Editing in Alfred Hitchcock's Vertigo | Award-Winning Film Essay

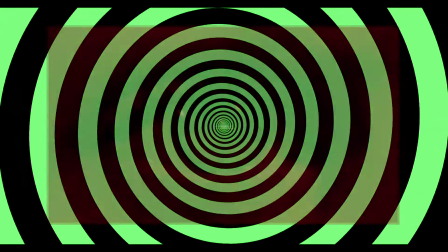Editing in Vertigo.
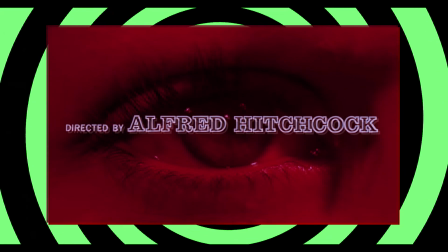This essay was submitted to the UNLV Hart Winnie Wegner Spring 2020 Film Essay Competition,
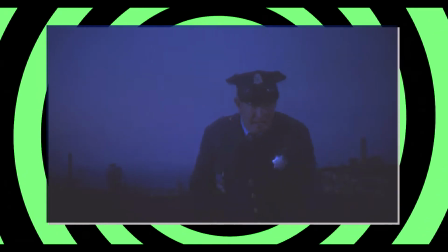where it was awarded third place and a $500 prize.
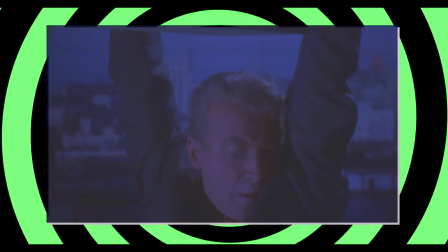Thompson and Bordwell identify 4 dimensions across which editing can define the relationships between shots.
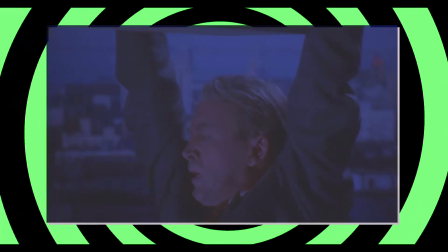These are graphic relations, rhythmic relations, spatial relations, and temporal relations.
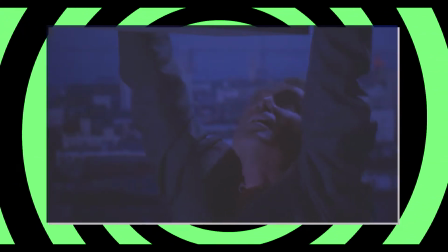In Vertigo, all of these relationships are used to craft emotion and atmosphere and to shape how we perceive the narrative.
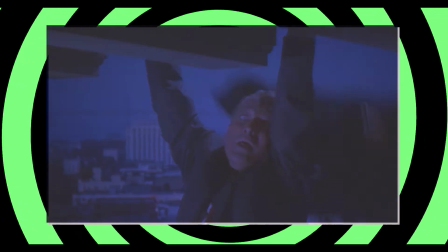The first major dialogue scene is set in Midge's apartment.
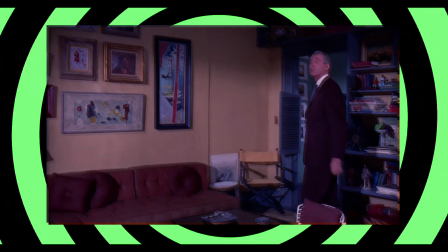This scene is important because it establishes 2 major editing conventions that recur throughout the film.
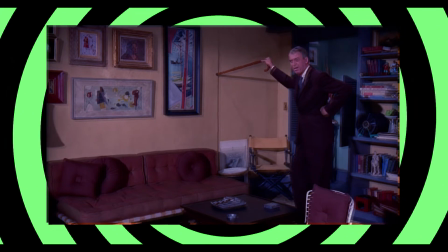Namely, these are the construction of space using the 180-degree axis and the use of production design to create a visual contrast between shots.
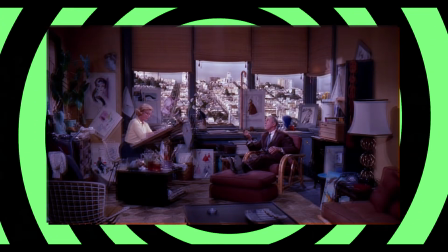The scene begins with an establishing shot of Scotty and Midge sitting across from each other, with Scotty balancing a cane.
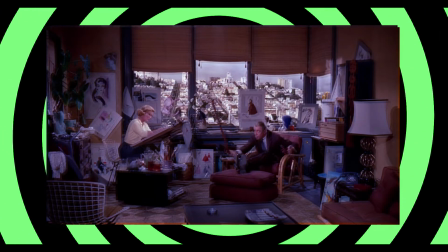As Scotty's cane falls, a match-on action is used to draw us into a closer shot of Scotty in the center of the frame.
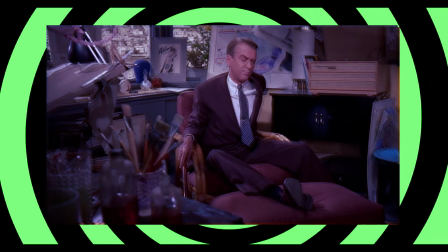This is the first shot of our shot-reverse shot sequence between Scotty and Midge, with the axis having been established between them.
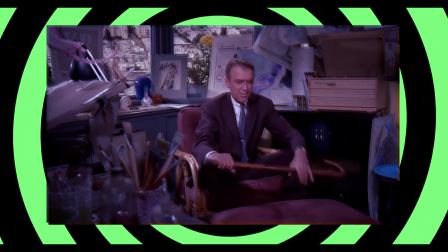Even in this first sequence of shots, there is a strong visual contrast between Scotty's side of the room and Midge's side of the room.
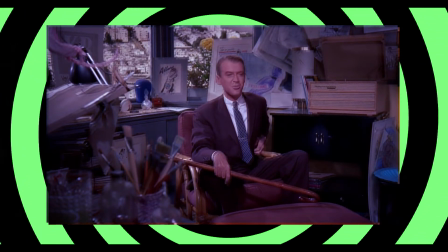Scotty's side is dominated by darker tones that match his brown suit and cane, while Midge's side is dominated by whites and pastels.
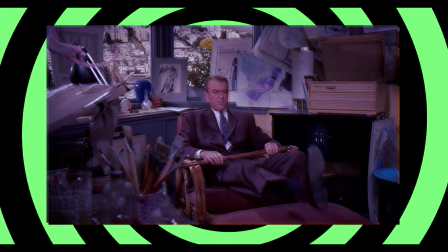Aside from the brief flashback sequence, these are our first visual cues as to who these people are.
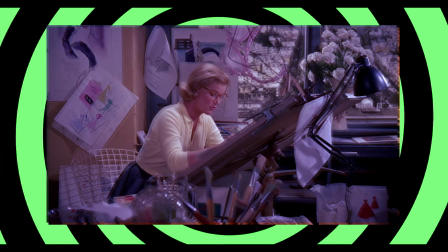Throughout the film, Midge is relegated to being a kind of background character,
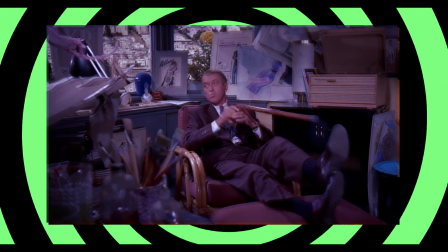who only serves to bridge narrative events and provide a contrast with Scotty's love for Madeline.
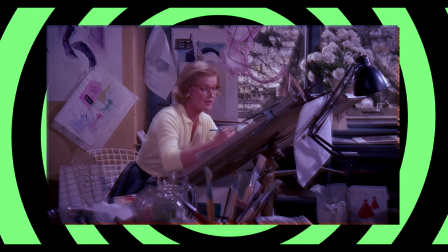Like the things she is visually paired with, she is innocuous but superficial. Scotty, however, like his cane, is more utilitarian.
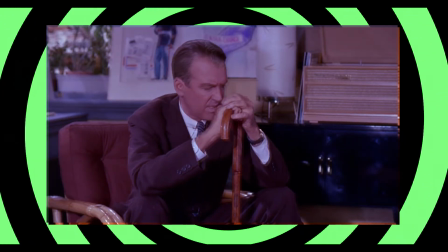Yet the cane also symbolizes an inner darkness or wound. It's notable that the cane does not appear much throughout the rest of the film,
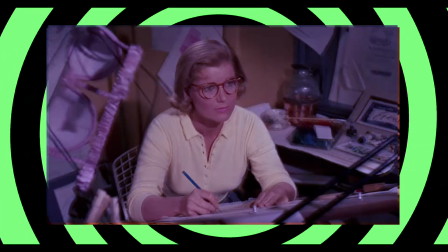so its presence in this scene was used solely to make a visual statement, rather than to serve a purpose in the story.
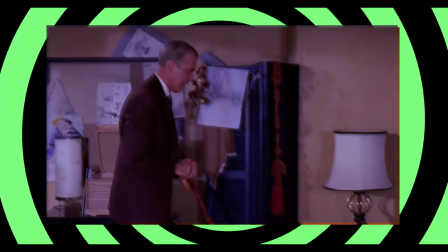As Scotty gets up, the camera pans to follow his movement. When we cut back to Midge, we can see that a new axis has been established.
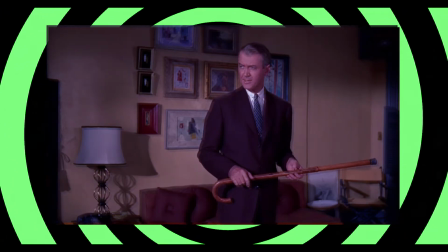Notably, a cheat cut is used to return to Scotty, as he is in a slightly different position the next time we see him.
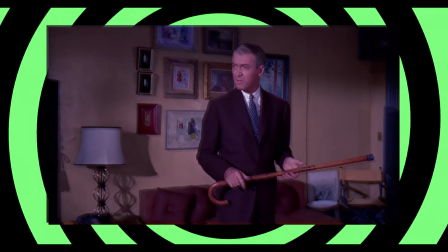At this point, a new visual contrast between shots has been established, as we see some very interesting artwork behind Scotty on the wall.
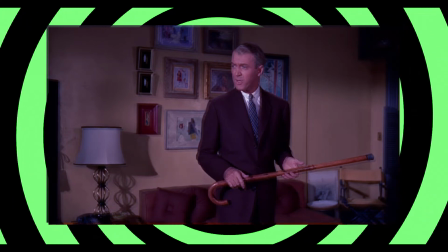Unlike the rest of the decoration of Midge's apartment, this section of wall is decorated with artwork that is more somber and abstract.
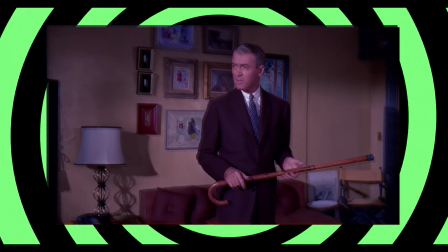The Christian themes of the paintings seem to foreshadow Scotty's future encounters with churches,
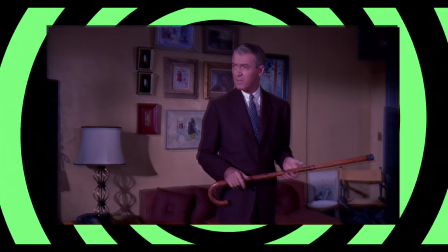and the more abstract works perhaps reflect his fragmented soul.
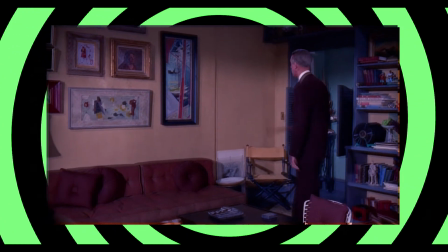These are very odd decorations for Midge to have, given what we learn about her in the film. However,
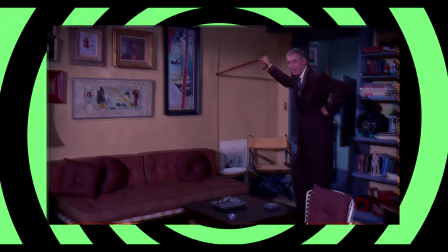they make sense as a consequence of the production design being planned around the editing of the scene.
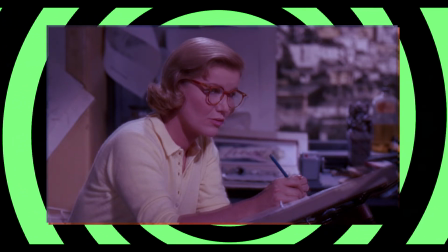Another example of this kind of contrast is seen in the next scene, where Scotty goes to meet Gavin to receive his assignment.
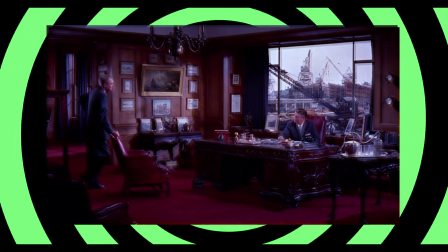The 2 of them are in a room filled with model ships and images of ships,
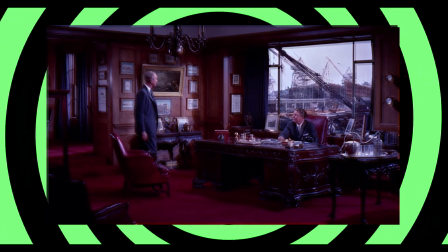but there are still visual contrasts between shots that may serve as cues to character motivation or to foreshadow future events.
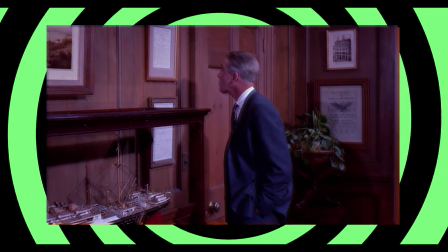At one point, Scotty is standing next to a model of a ship in a glass case,
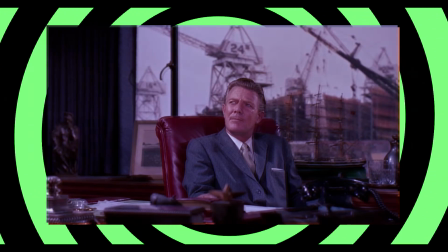while the reverse shot is Gavin backed by a rear projection depicting an actual shipyard.
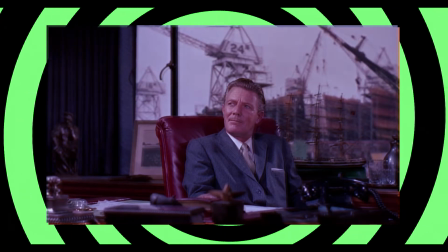Like a person building a ship in a bottle, Gavin is constructing a false reality for Scotty to inhabit.
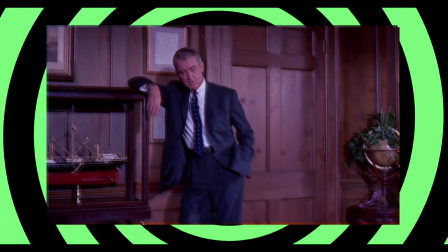This conversation could have merely taken place at Gavin's desk, but by having Scotty move about the space,
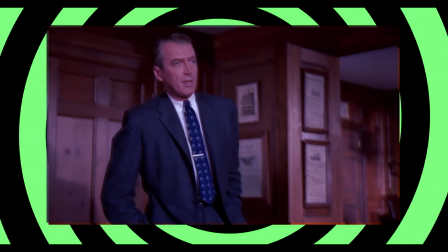shots can be composed and edited together to give us more information about the characters and the story.
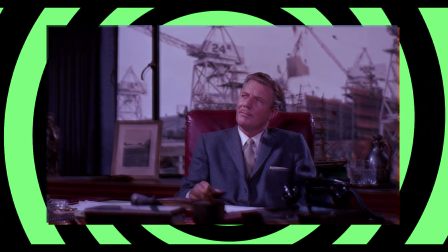Just as the graphic relations between shots can be useful to contrast different characters,
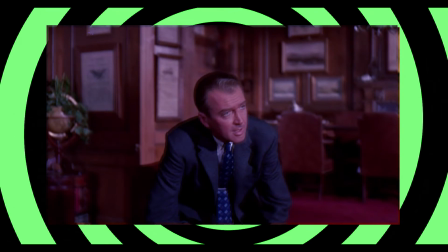spatial and temporal relations between shots can give us insight into how characters relate to one another.
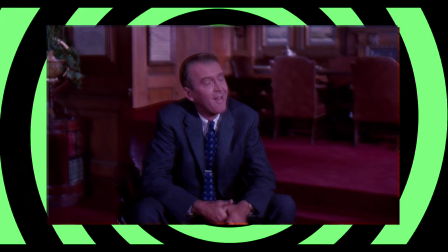There is a sequence of 3 edits spaced throughout the film, which I believe demonstrates this to a profound degree.
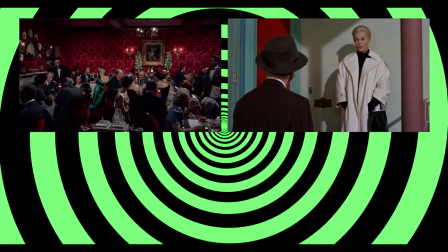These edits are located in the first scene at Ernie's, Scotty catching Madeline outside his apartment, and the final confrontation at the mission stairwell.